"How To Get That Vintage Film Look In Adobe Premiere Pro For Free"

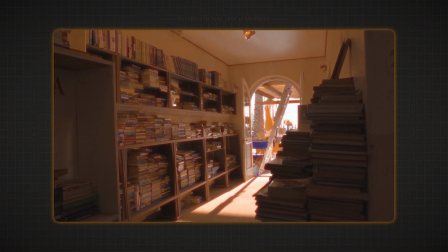Hello everyone, today I just want to give a quick tutorial on how you can make this gold vintage phone look in Premiere Pro for absolutely free. There's no external plugins, it's all just in Premiere Pro.
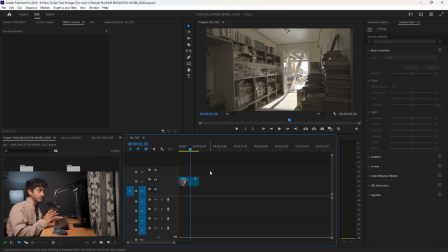Obviously Premiere Pro is not a free software, but if you have Premiere Pro handy, this is a method that you can use to get that full phone look without any paid plugins. So as you can see here, I have this nice shot here, and what I want to do is two things. I want to get the look of the phone, and I want to get the effects of the phone.
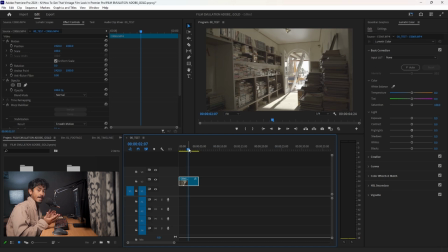So the look will basically be the overall color grade, and the effects will be the halation, the bloom, the grain, and that's basically what I'm going to do in the two different parts. So the first thing I want to do is the look. So the first thing you want to do is you want to go into the Lumetri color section, which is basically where you can do the color correction and color grade.
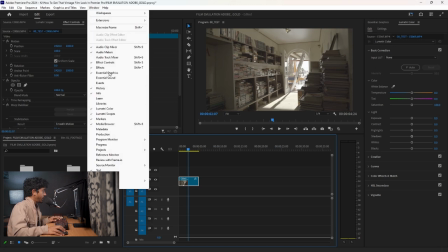So if you don't have it, I have it here already. If you don't have it, you can go to Window, and then you can go here to Lumetri color, and you can click it and enable it.
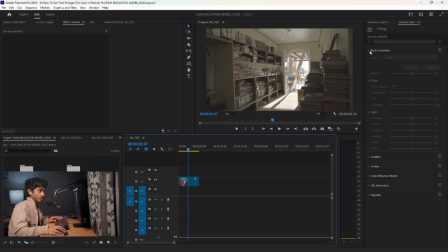So the first thing I'm going to do is I'm going to go to basic correction over here. Let me click on the clip, and I'm going to add a bit more contrast, because as you can see, I shot in Sony S-Log 3. So it's quite flat, and you want to basically correct and bring it back to kind of the norm.
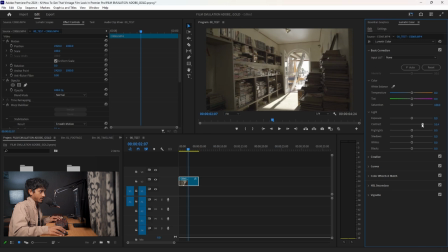So what I'm going to do is I'm going to up the contrast a bit, bring down the highlights, and then I'm going to close basic correction. I'm going to go to creative, and here I am going to up the saturation, but I'm not going to go all the way.
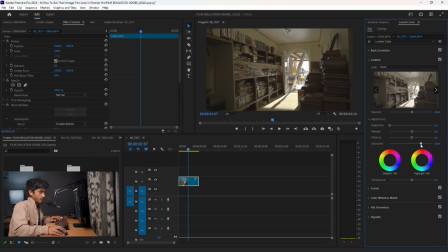What I'm going to do is I'm going to up the saturation a bit, and then I'm going to take vibrance and I'm going to make that almost all the way. Because what I found is when you use saturation and vibrance together, more so vibrance, it kind of replicates the film color science a bit more.
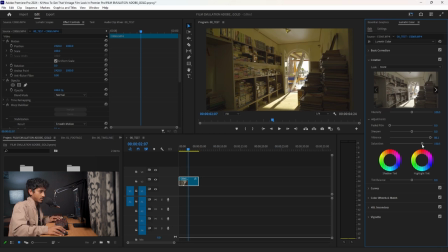I'm not an expert, so this is just my experimentation. So what I'm going to do is I'm going to up the saturation, and then I'm going to play way more with the vibrance. And as you can see, this is not really the Kodak Gold look that I'm going for, the saturation and the vibrance.
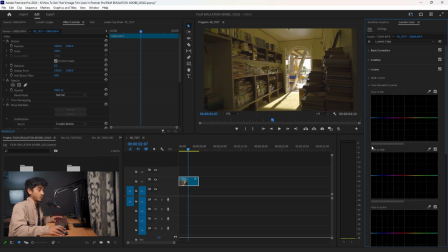I'm going to go to curves. I'm going to go to hue versus hue, which is where you can change the colors, just like in DaVinci Resolve. I'm going to identify the area, the color space that I want to edit, and I'm going to take the yellow, and I'm just going to bring it to gold.
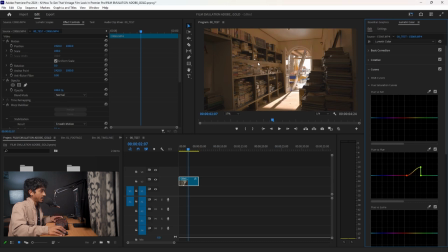You don't want to push it too much, but as you can see, I'm already getting that pastel kind of look.
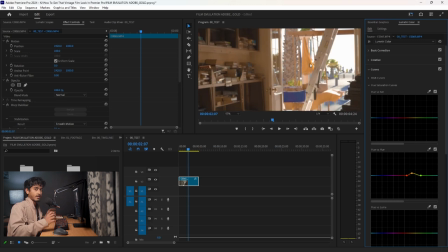I like this orange yellowish color here, because it's not like a strong deviance from the nice warm look. This is a nice break of color here, the blue, but I'm going to keep this because it kind of matches. And the green here is fine, it's not too over the top. Let me edit it just a little bit.
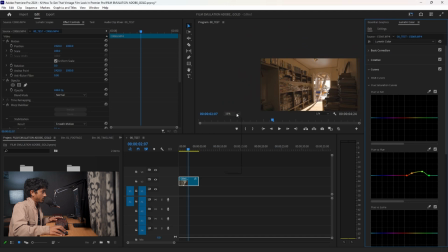Here we go. Let me go. But as you can see, I like this.
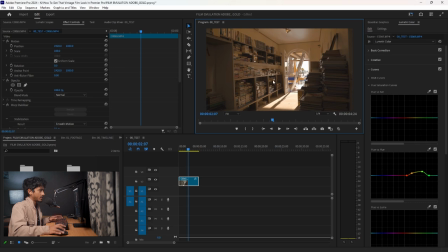As you can see, it's kind of all working together nicely to get that gold look. This is like the building blocks, this is the start. So now what you're going to do, you want to create the bloom. As you can see with the highlights of like foam bloom, it's quite dreamy, and I like to go over the top of that.
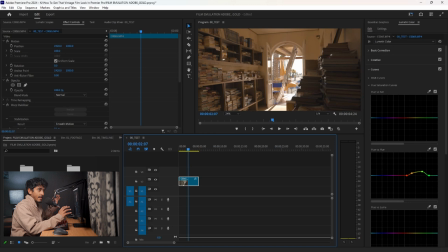So what I'm going to do is to create the bloom is I want to separate the highlights and then add a blur or kind of a Gaussian blur effect to them, so it looks like that, you know, that effect with the foam where the crystals are affected by light and then it kind of spreads to other crystals.
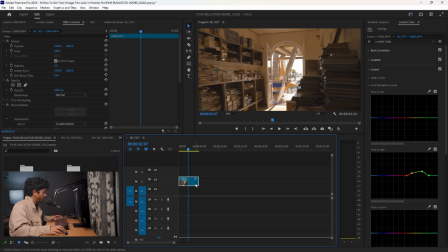It's kind of a imperfection of foam, but we learn to actually love it. To do that, you're going to hold Alt, you're going to duplicate your footage by dragging, you're going to put that on top of the main footage, and then what you're going to do is you're going to go to Effects,
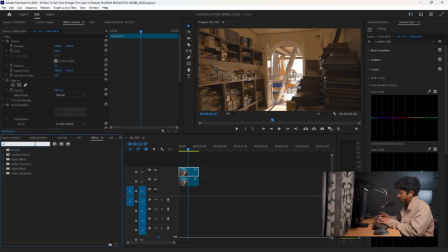and you're going to search Luma Key. My mic is blocking the keyboard, but okay. As you can see here, in keying, you're going to go to Luma Key, drag it onto the top layer. Let me just get rid of the bottom one so you can clearly see this effect.
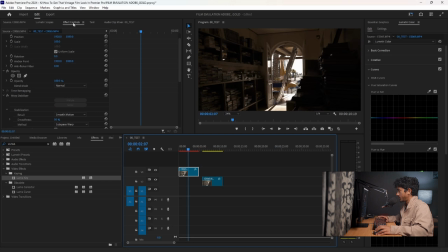You're going to scroll down from the effects controls window, and you're going to go down, and you can see Luma Key. You're going to take the cutoff and you're going to play with it until it only identifies your highlights. As you can see here, it's only getting the highlights. I'm going to get it a bit more.
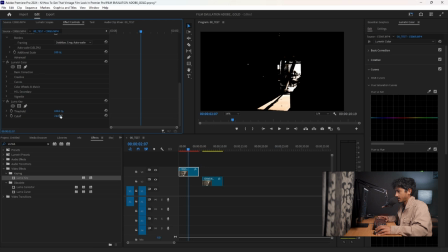I think that works.